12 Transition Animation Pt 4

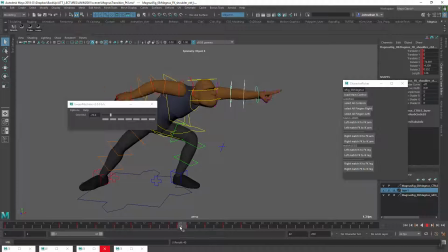(8:12)
So you just come in there. Alright, but remember this one is stretched, so I just actually want this to more kinda slow in to this one. Alright, so you see the length there is 1.06.
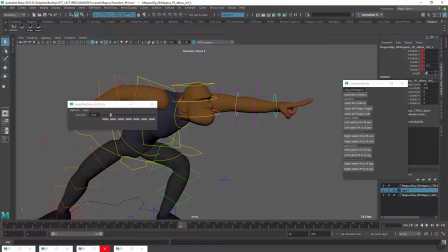(8:32)
I'm gonna try 1.05. Alright, maybe this one as well, 1.05. Alright, so he's coming down, then stretching.
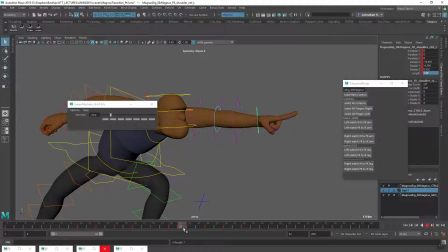(8:48)
Alright, that arm could, that finger, right, could still be dragging there. And then he comes back, right?
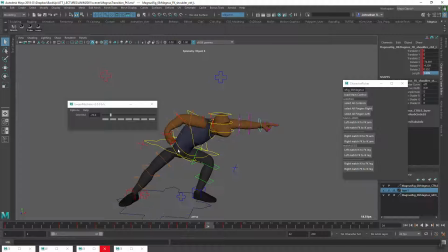(8:56)
So I get more of a snap there with that that point.
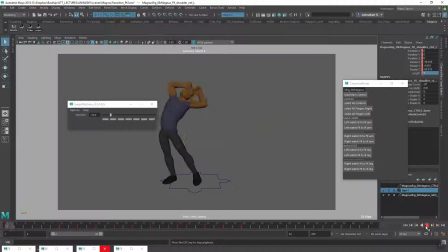(9:04)
So he comes on, bam. Alright, bam.
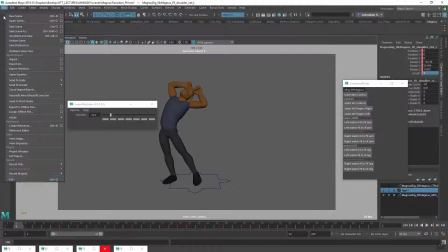(9:09)
So yeah, if we go to the final
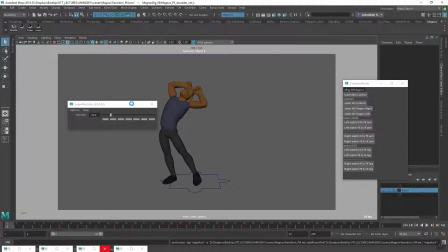(9:13)
version, well, final in quotation marks, I mean I could continue tweaking here, but
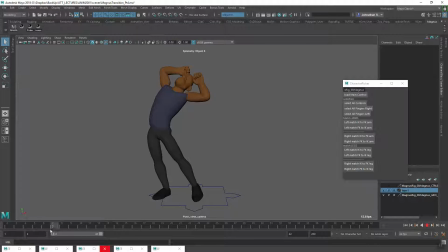(9:25)
you see I actually added a little a subtle move right between here and here, right, just so that he wasn't so stiff. And then alright, so you can see how that arc is working with that arm there coming back through, and then right all the way down there.
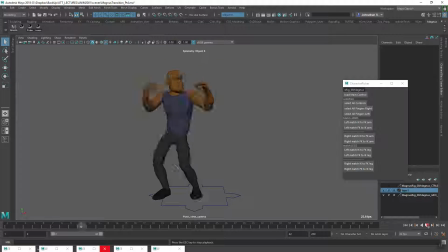So yeah, the animation lives in the breakdown. Who said that?
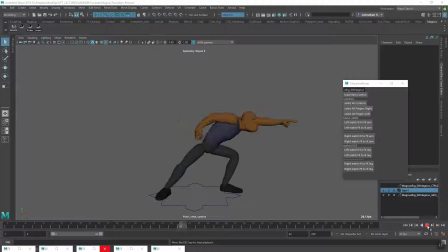(9:58)
Alright, so you can see adding all these breakdowns has really helped, right, add life to this transition, right? If we had, just stuck with that one breakdown, or if we had no breakdowns, right?
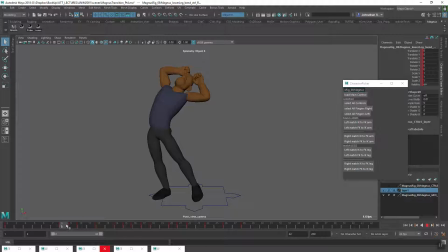(10:13)
Let's see what this looks like with no breakdowns, right? If I was to just get rid of everything between 8 and the last keyframe there, right? This is what Maya gives us.
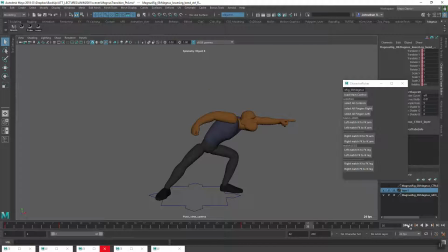(10:29)
Alright, so this is why we need breakdowns, right? We don't want to see this. We want to see this. Alright, cool. So hopefully this little process video series was helpful for you.